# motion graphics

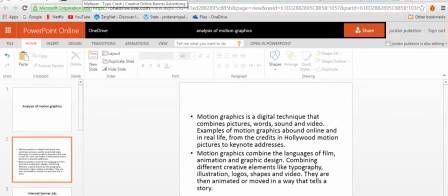(0:00)
Graphics is a digital technique that combines pictures, words, sound, and video. Examples of motion graphics abound online and in real life, from the credits in Hollywood motion pictures to keynote addresses. Motion graphics combine the languages of film, animation, and graphic design,
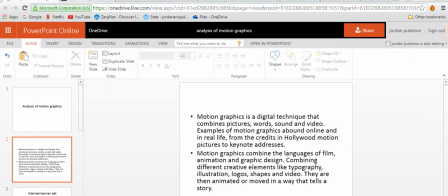(0:19)
combining different creative elements like typography, illustration, logos, shapes, and videos. They are then animated or moved in a way that tells a story.
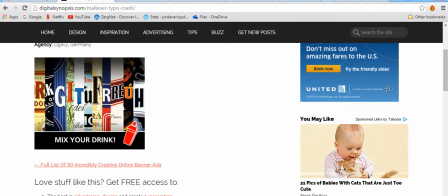(0:31)
This internet banner ad is about mixing alcoholic drinks. It shuffles letters taken from different brands of alcohol to make a new name for a drink. The names aren't appealing and are rather off-putting. They are things like fractured skull, liver failure, and whiplash.
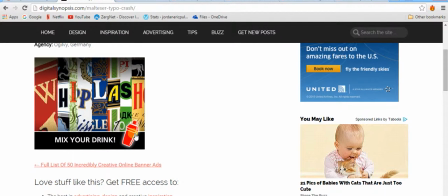(0:53)
At the end of the animation it says, "Don't drink and drive," which after you see, you realise what the names were pointed towards, and it makes you actually stop and think. The interesting thing about this banner ad is that it reminds me of fruit machines with the spinning reel.
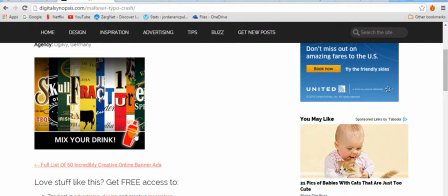(1:10)
The imagery there is that drinking and driving is like taking a gamble. You don't know what you're going to get.
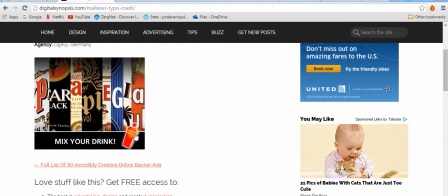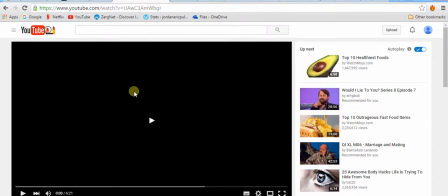(1:27)
Infographics are used for a range of things.
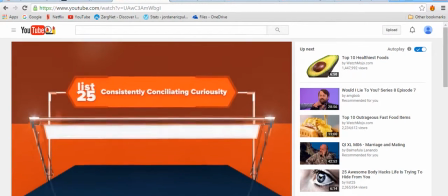(1:31)
They are useful because they pass on a lot of information in a neat way that is easy to understand.
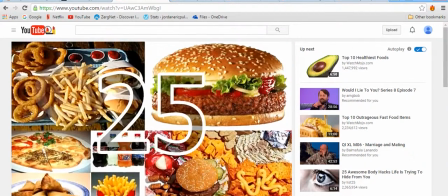(1:37)
They will usually have statistics and other information where they have asked a certain number of people to fill out a survey.
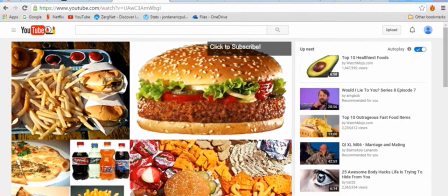(1:46)
Infographics use motion graphics to get the message they are trying to make across to the viewer in a colourful and vibrant manner.
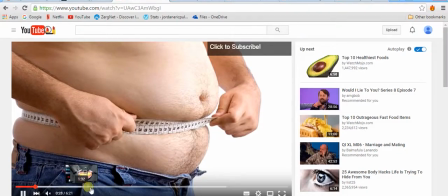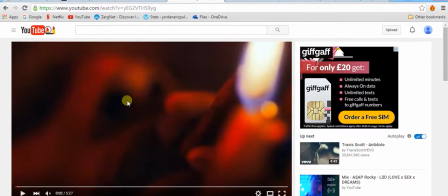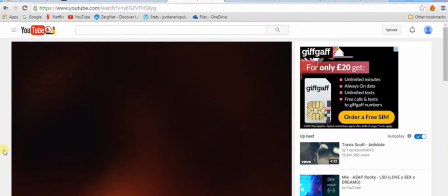(2:08)
Music videos aren't commonly aligned with motion graphics. However, there are some artists who have tried to experiment with using motion graphics in their videos.
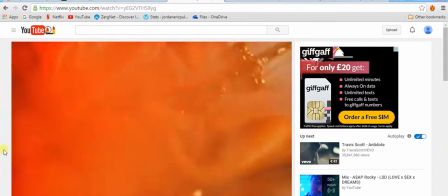(2:17)
And usually it can work well with the music and the video, but most of the time it ends up looking like a mess.
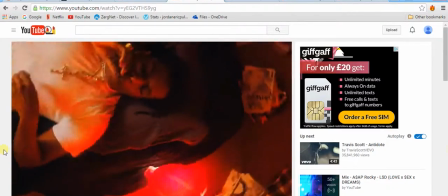(2:27)
I believe that not all genres of music are compatible with motion graphics in music videos.
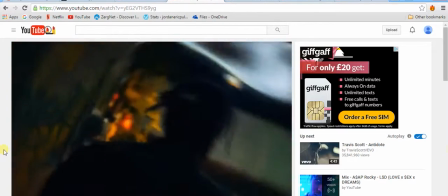(2:32)
You wouldn't expect to see colourful motion graphics in a dark, hardcore rap video,
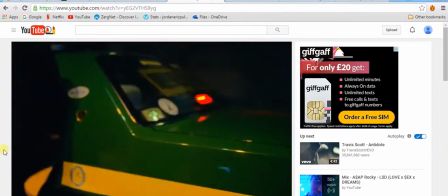(2:37)
and you probably wouldn't want to, as it could affect the music video in a negative way and take away from the experience.
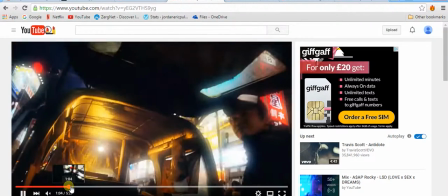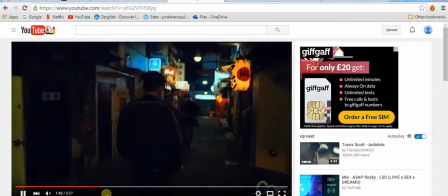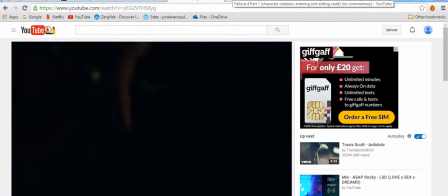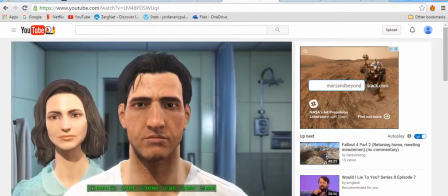(3:01)
This clip is of the newly released Fallout 4.
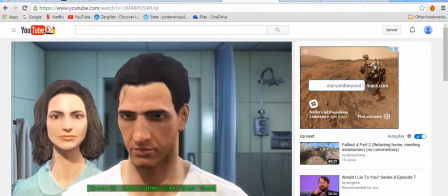(3:04)
It shows the home menu, the character creation screen, and gameplay, which all have elements of motion graphics.
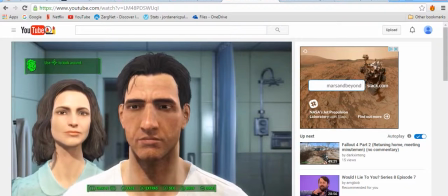(3:11)
It is harder to find motion graphics within video games because everything in the game is digitally created,
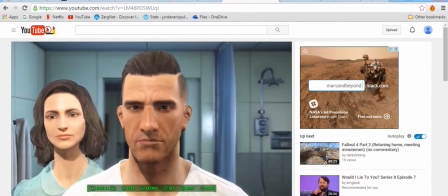(3:17)
which can be confusing as you would think that the motion graphics in video games would be the whole game.
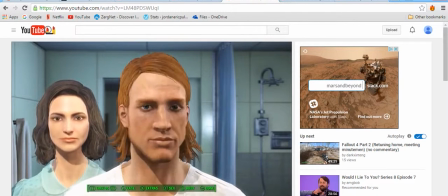(3:23)
However, the motion graphics within games are things like the heads-up display or in-game prompts.
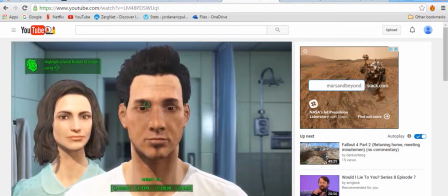(3:31)
Sometimes there can be too much motion graphics in a game, which can have a negative effect on the frame rate and take away from the whole experience.